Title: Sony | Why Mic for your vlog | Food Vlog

Hey guys, Ashton here and welcome to this episode where we'll be sharing with you how to make your own food vlogs.
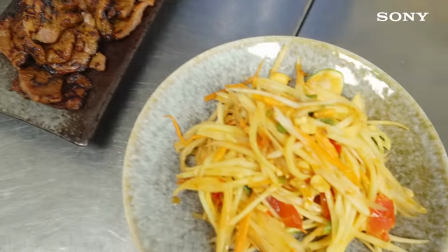5s
I've always loved food and food content and it came to a point where I wanted to share it with others too. Hopefully this video helps to point you in the right direction of making your own food vlogs. Before entering the eatery, ensure you've asked them for permission to shoot inside, especially if you're planning to get shots in the kitchen.
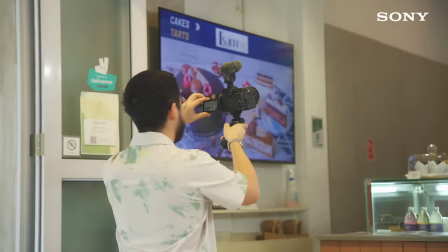25s
Having the right gear is important too. A lightweight and versatile setup lets you move around the eatery easily and enables you to grab the best angles quickly.
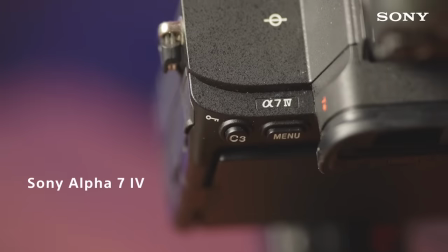35s
My camera and lens setup for my full vlogs is the Sony Alpha 7 Mark IV with the 20-70mm f4
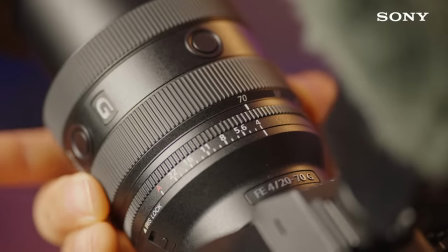42s
G lens that boasts a very useful zoom range to highlight various perspectives from wide angles to close-ups.
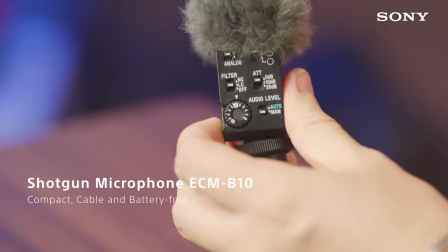51s
And for audio, the compact cable and battery-free B10 shines in this scenario.
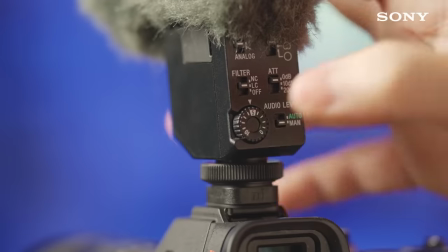56s
Just pop it into the multi-interface shoe on your camera, dial in your audio settings, and you're ready to rumble with the next dish served.
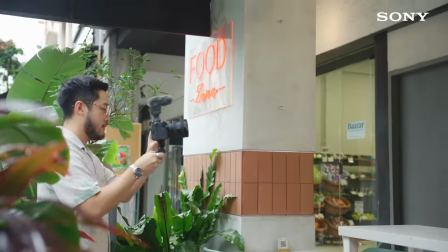66s
Making the video. Introduce your location by starting with a couple of exterior shots that lead into the interior ambience of the eatery. You can also highlight unique selling points of the location after the introduction. You can also capture ambient sounds of the location to help set the mood.
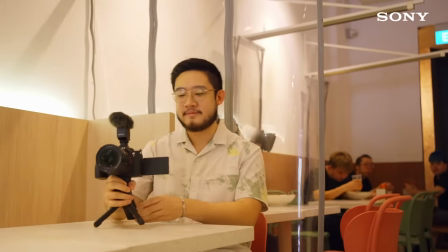84s
For crisp and clear ambiance sound recording, you can flip the switch to omnidirectional.
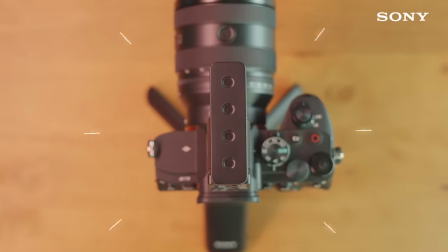90s
Omnidirectional, which picks up sounds equally from all directions, is useful for recording environmental sounds.
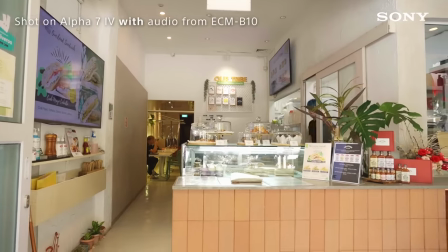Now, people will want to know more about what this ETAI has to offer, and getting a quick glimpse of the menu is always great at this point.
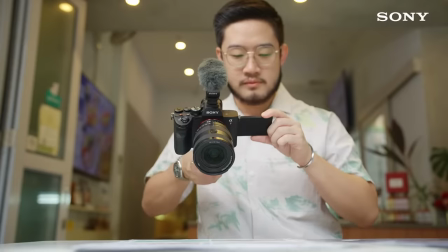110s
Pan your camera over the menu at a comfortable pace for viewers to get a good look at it.
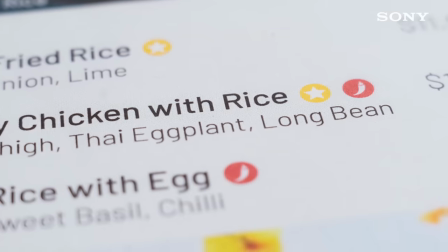115s
Not too slow or they'll get bored. It's always a great idea to highlight the specials and the chef's recommendations. With your order underway, it's time to see the inner workings of the kitchen and capture behind-the-scenes footage of the chef and their crew preparing the dishes.
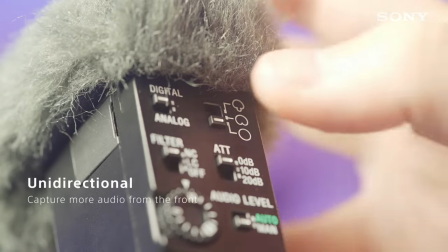132s
Flip the pickup pattern to unidirectional so that you can capture a wider directional cone of audio.
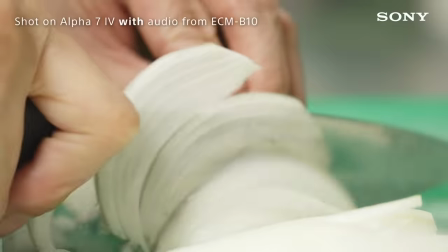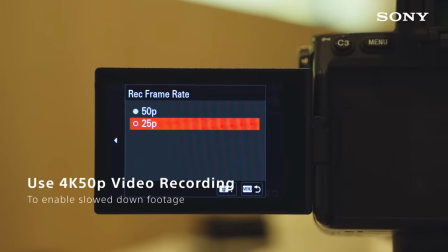147s
I recommend shooting at 4K 50p so that you have the option to slow down the footage while you are editing,
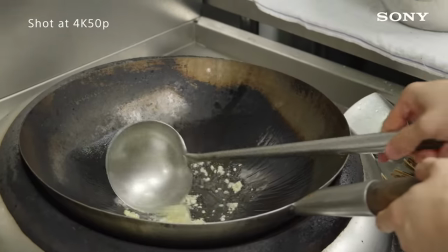154s
in case you move too fast while you are shooting.
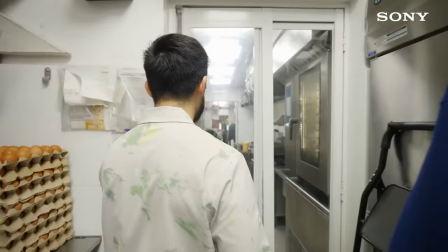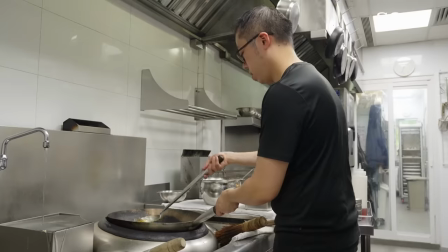162s
Remember to start with your wider establishing shots and then slowly work your way into close-ups, showing the details of the ingredients,
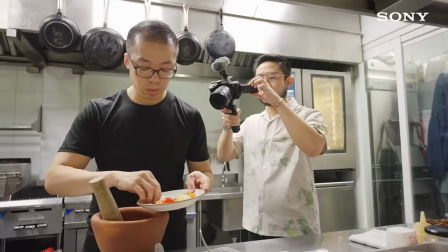170s
technique, process and even the chef that will help drive the narrative of your vlog.
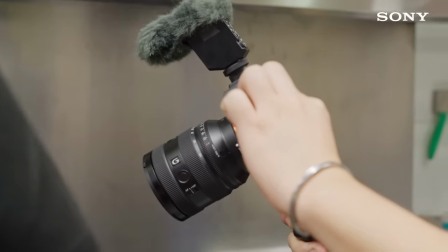176s
That is where the versatile 20-70mm f4g lens shines, covering the wide angles to close-up shots in a single lens.
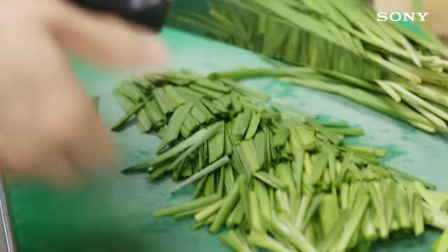185s
Some good shots to include can be of the chef preparing raw ingredients like marinating or cutting and the techniques used.
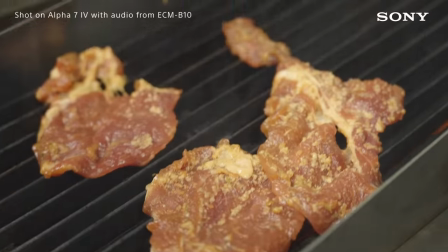192s
Open flames and food in the pan are also great for visuals and audio.
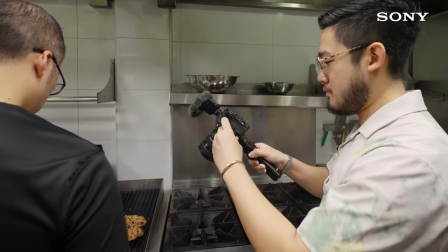197s
Stick the camera closer while the food is being cooked to capture those nice sizzling sounds that's music to the ears.
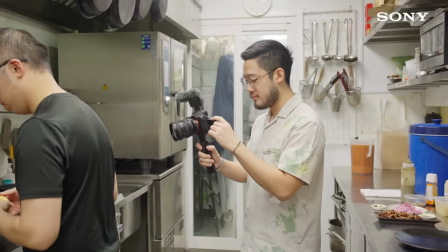204s
You'll probably be moving around fairly quickly in the kitchen to keep up the pace of everything going on.
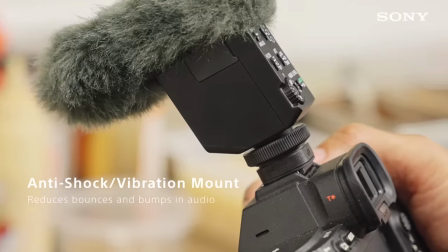209s
And that's where the anti-shock and vibration mount on the B10 will help your audio be rid of those awkward bumping and bounce sounds.
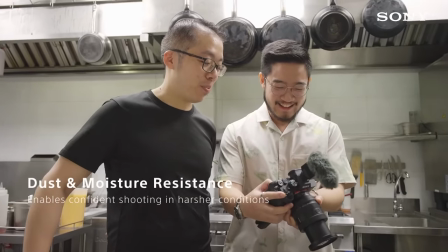218s
The dust and moisture resistant construction also ensures the mic lifts to record quality audio another day. Once you're done collecting shots of the cooking process, it's time to shoot the final product.
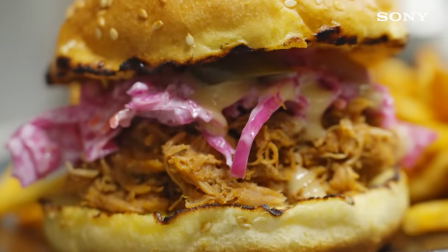231s
A compilation of quick clips starting with wider shots and then close-up details is usually a great way to showcase any dish.
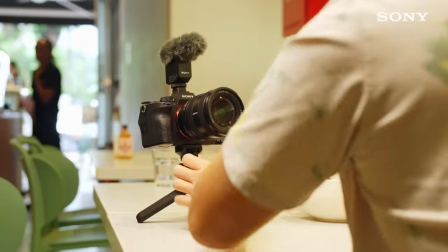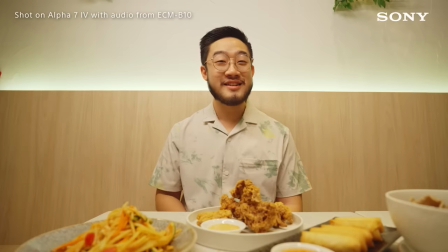244s
After that, it's time to dig in and enjoy the meal.